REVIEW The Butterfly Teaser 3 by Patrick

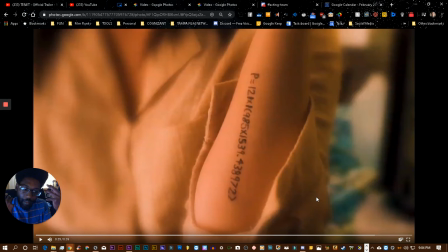1486s
Now you could say that is a sound effect that works with him remembering the concept of whatever it is that happens in that movie.
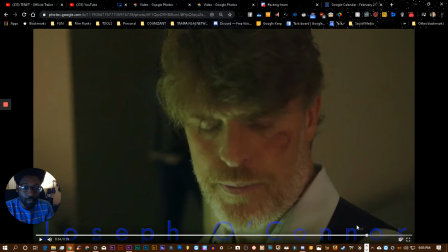1493s
And then it does kind of fade from one part of the shot to the other at the same time.
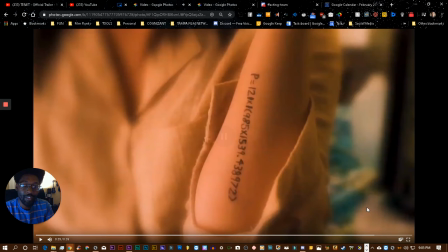1498s
So you can say that's where the sound is motivated by.
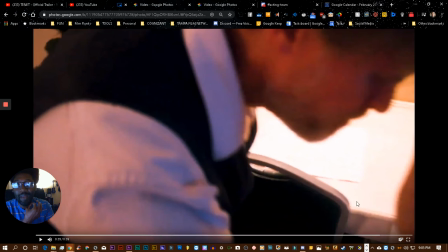1503s
But it just kind of, we see that it's not really anything happening with the characters themselves other than he's remembering, and then we go back to him again. So we have that issue of repetitiousness where nothing changed. He was remembering something. We cut to the tattoo, and then we go back to him.
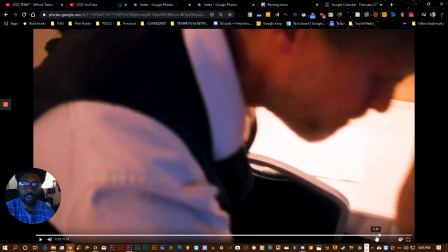1521s
We're not giving any new info or creating any new curiosity here. So we probably don't need to use this shot, or probably even not even this sequence.
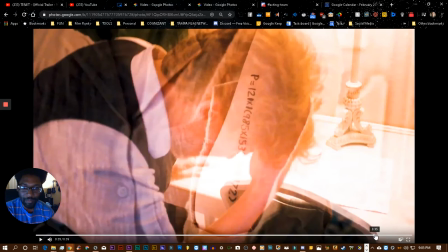1532s
If we can avoid showing the tattoo, probably best, because it's so pivotal to what gets us from,
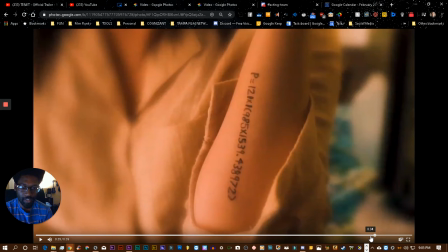1540s
he has this issue that he needs to solve really quickly to he solved it. And it's because of this. So maybe not put that in for the same reason that we didn't put that the bathtub shot in.
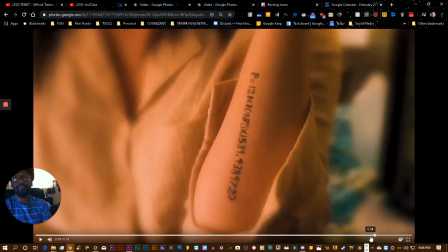1553s
What to do instead? Well, an option might be to use some type of stock footage. Like, we do keep cutting back to this portal footage, right?
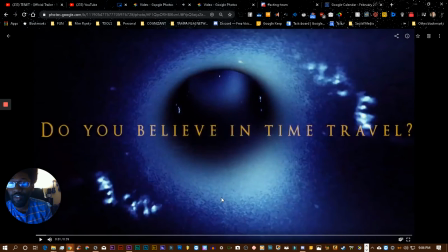1569s
But it's, we don't have to cut back to the same portal footage. We can also alter the portal footage to make it either speed up a lot, and that way it can kind of go with the sound effect, which sounds like something speeding up a lot. You could do that.
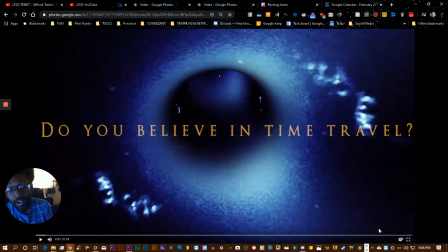1585s
You can use different stock footage to go with that sound effect, or you could just lose the sound effect. So the issue there is we do have a sound effect, which is cool, which is nice, but it demands that we see something that goes with the sound effect.
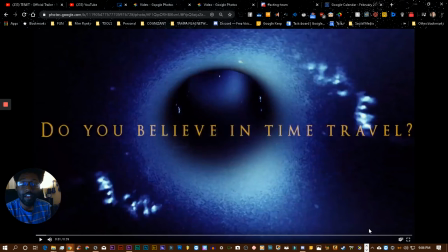1602s
So either take away the sound effect or we put something there. And if you're putting something there, you don't actually have to use the film footage. You can use some stock footage just like this, or take this and alter it, or take some other stock footage and use that, or take that other stock footage and alter that and make it speed up.
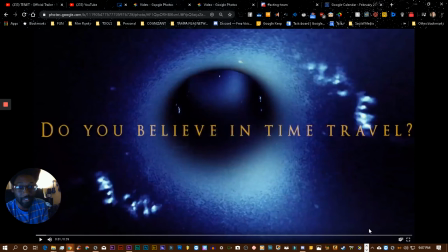1620s
Because ultimately, I think this is the sound of something going really fast. This is how they accomplish the sound effect.
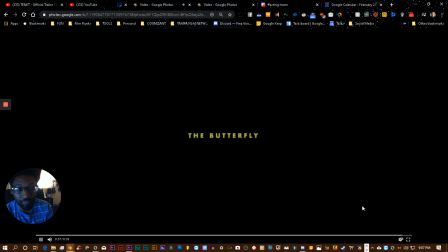1626s
Okay, so that's the sound effects, right? Let's talk really quickly about titles. All right. I don't know if I actually talked about this already in the beginning, but I'm going to go ahead. So these are the first titles we see.
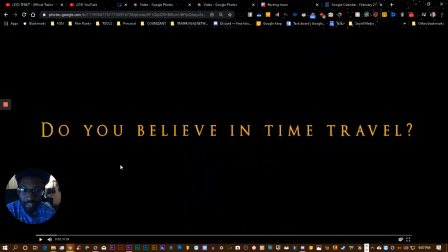1642s
Do you believe in time travel? I love that because it is curious and it gets to the point of this is a movie about time travel, right? And do you believe in it? That is going to make you, it makes the person think about, well, do I believe in time travel?
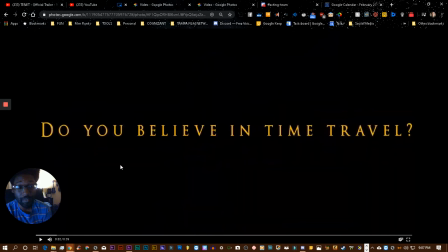1657s
Like, do I believe it exists? Probably not. Is it possible? Maybe. What if it does? That's the ultimate question that they're going to wind up at. So good use of that. The size and type form here. Generally, I would say big text that goes all the way across the screen like that is a bad idea.
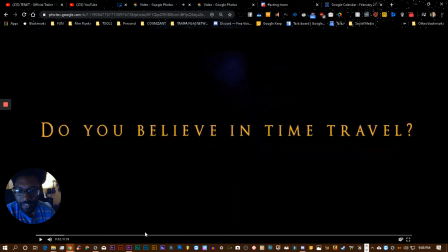1676s
However, I'm loving the color. It fits our color palette, I believe.
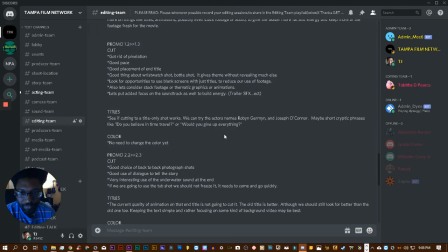1683s
Let me double check. We always try to fit in the color palette if we can.
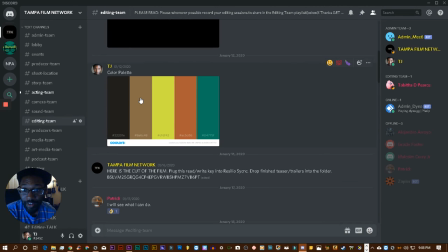1690s
So this is the color palette that the movie's supposed to be based on, right? It did drift away from it when we actually filmed, but like yellow is in there.
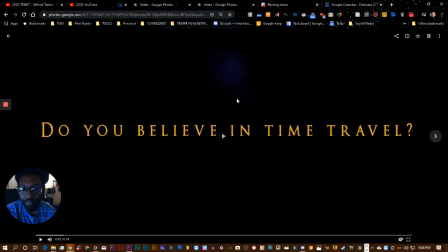1698s
So, and it kind of goes with the blue, which is fine.
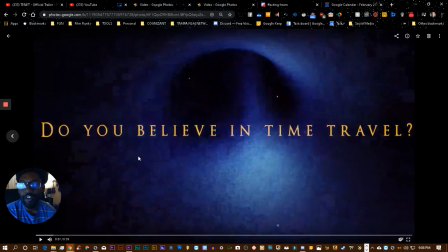1703s
Now, I don't think, let's say you use this. It's not bad. I like the message and I like the color. I wonder if making it smaller, fitting it in a smaller space, would just be a more stylish and a little bit better.
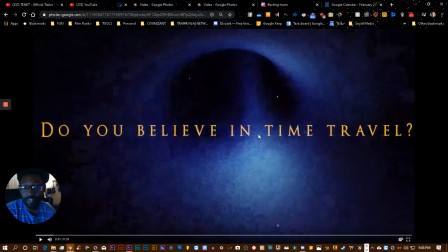1723s
But this works. The whole thing is this works. You can leave this. If you want to try to improve it, see if making it smaller makes it look better, you can. You don't need to change the color because this fits the palette, and I think the yellow looks okay.
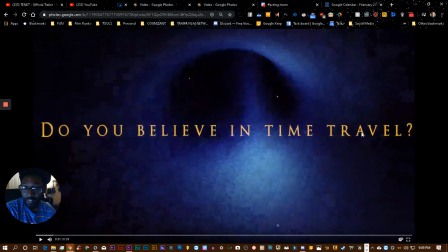1735s
If you're going to change it, maybe white, because generally speaking in trailers, white text is good because it doesn't draw attention. You know what I mean? You don't want to distract people with text and stuff all the time. In this case, it's kind of appropriate because A, it fits the color palette.
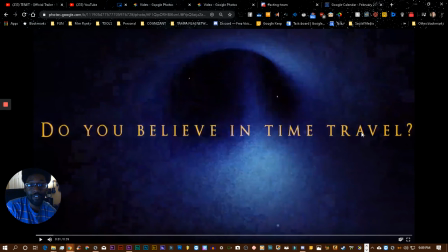1753s
B, it's the first thing you see. You don't really have a reference to say it's distracting from anything because you don't see anything else yet. You do see this portal footage, but it kind of complements the blue with the yellow. So let's say that this works.
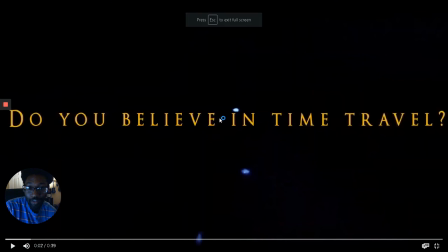1766s
That's where we're at with the text right here. It works. It does have a problem.
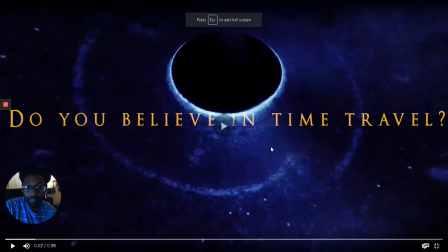1771s
So let's see the problem real quick. You guessed it. So when we transition away from the portal footage,
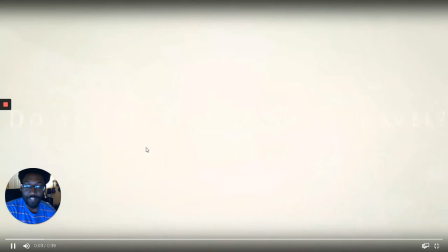1779s
to two different footage. We go to a widescreen, we go there, and then we go to his wristwatch.
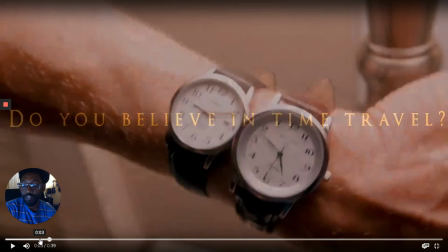1784s
It's still there. That should probably cut with the transition of the footage.
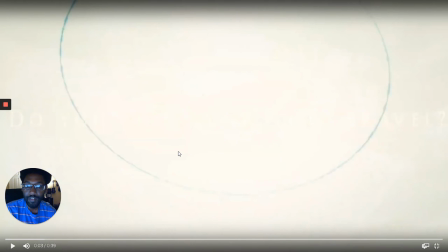1793s
So it should probably be gone by here. This is I like that this is in between this and the other thing.
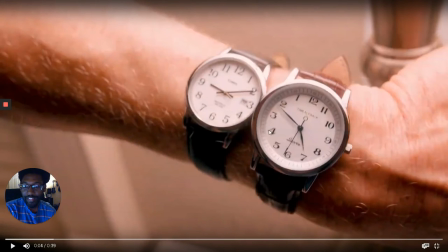1801s
Good choice there, but it needs to be gone there because it just kind of looks like it lagged, and that's when it starts to distract. So before we didn't have anything to say that it was distracting us from anything. Now we have this wristwatch, and then we have that text on top of it.
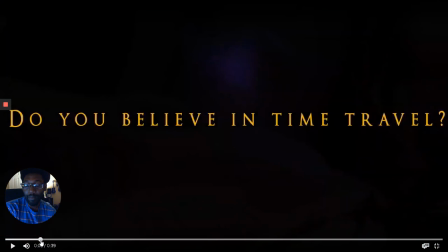1816s
So we don't want the text to be here at this point. I think it should probably cut with the portal footage here.
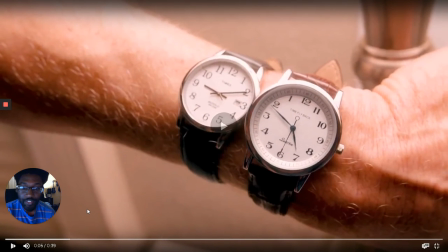1824s
Let's go to wristwatch. So let's go to our next Sure, you have text. some questions.
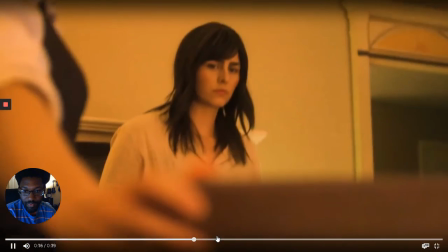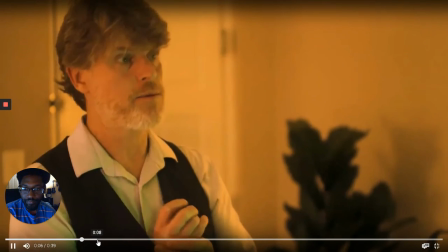1834s So basically, Why the Sure, you have some questions. why the fuck are you here?
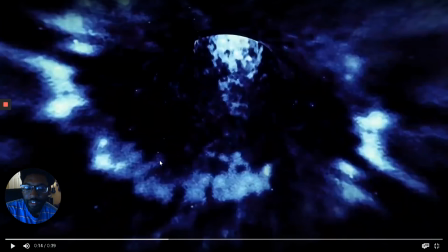1842s I traveled 12 years into the future. all right.
So we have the footage with the portal again. These are probably the best areas to put questions like, do you believe in time travel?
Like, what if you could go back?
Like things along those lines, right?
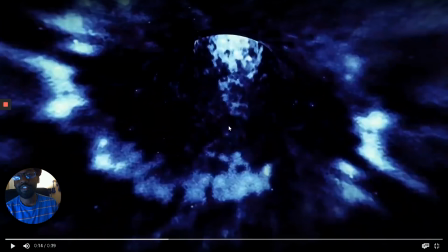1861s
So when you go back to here, you don't have to put any text here. As a matter of fact, it's shorter than the first time that you use the portal footage. So you can just go here and use that as a transition to the next part of the trailer. But if you're going to put text here, it probably is appropriate on the portal, on those portal shots.
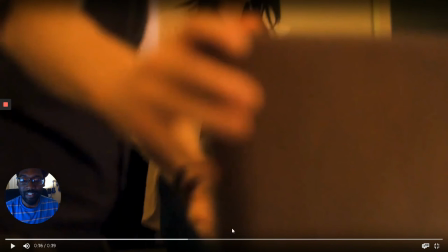1882s
We're not going to see text again until we get to the bathroom. So let's go to the bathroom.
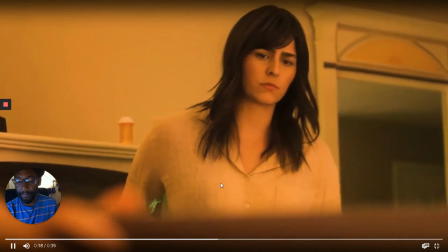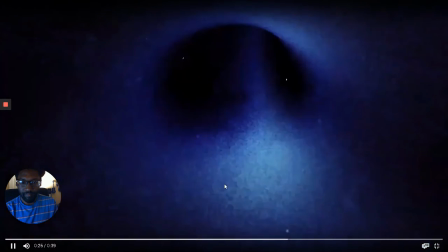1893s I want to go back.
Again, there, no text, just a transition.
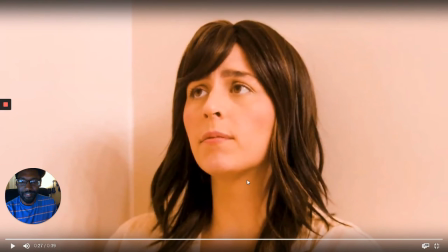1899s Is it time?
All right, now we're going to, is it time?
No, be ready!
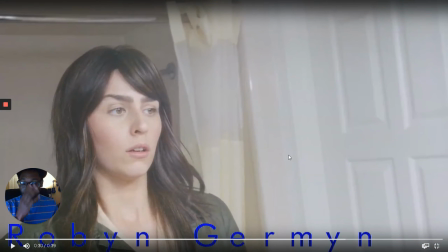1905s
All right, now we have the actors' titles, credit titles. So Robin German, the lead actress. All right, so let me just be straight up.
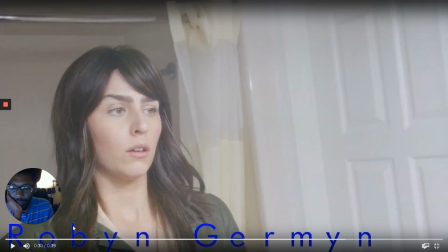1918s
This is too low quality. It's not going to work. If you look real closely, the text is outlined. It has these green bleeding in there. It almost looks like it was cut from something, but for that reason, it just looks a little bit.
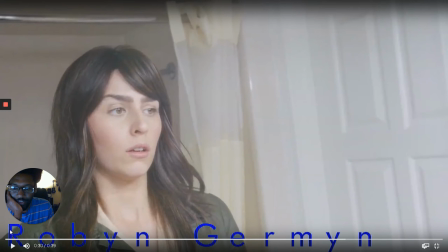1938s
This probably definitely shouldn't be spread across the screen like this. There are times and ways to make titles work when they're spread across the screen, and even in a situation like this where you're introducing the actress and titling her at the same time, I don't think it's going to work out in this case.
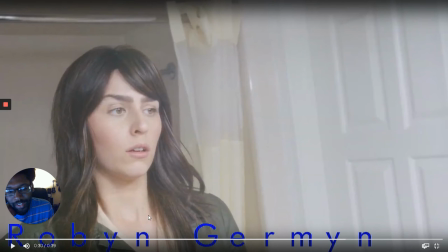1956s
Number one, the quality is so noticeable here. So we definitely want, what we're thinking about in the quality of this film is, would you see this in a theater? Let's think about it like that, right? Now, it's not the best looking film in the world, but when it comes to text, we can definitely do better with text.
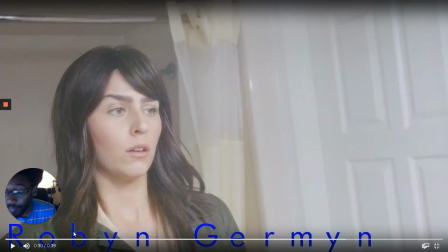1974s
The thing I do like about this text is the color.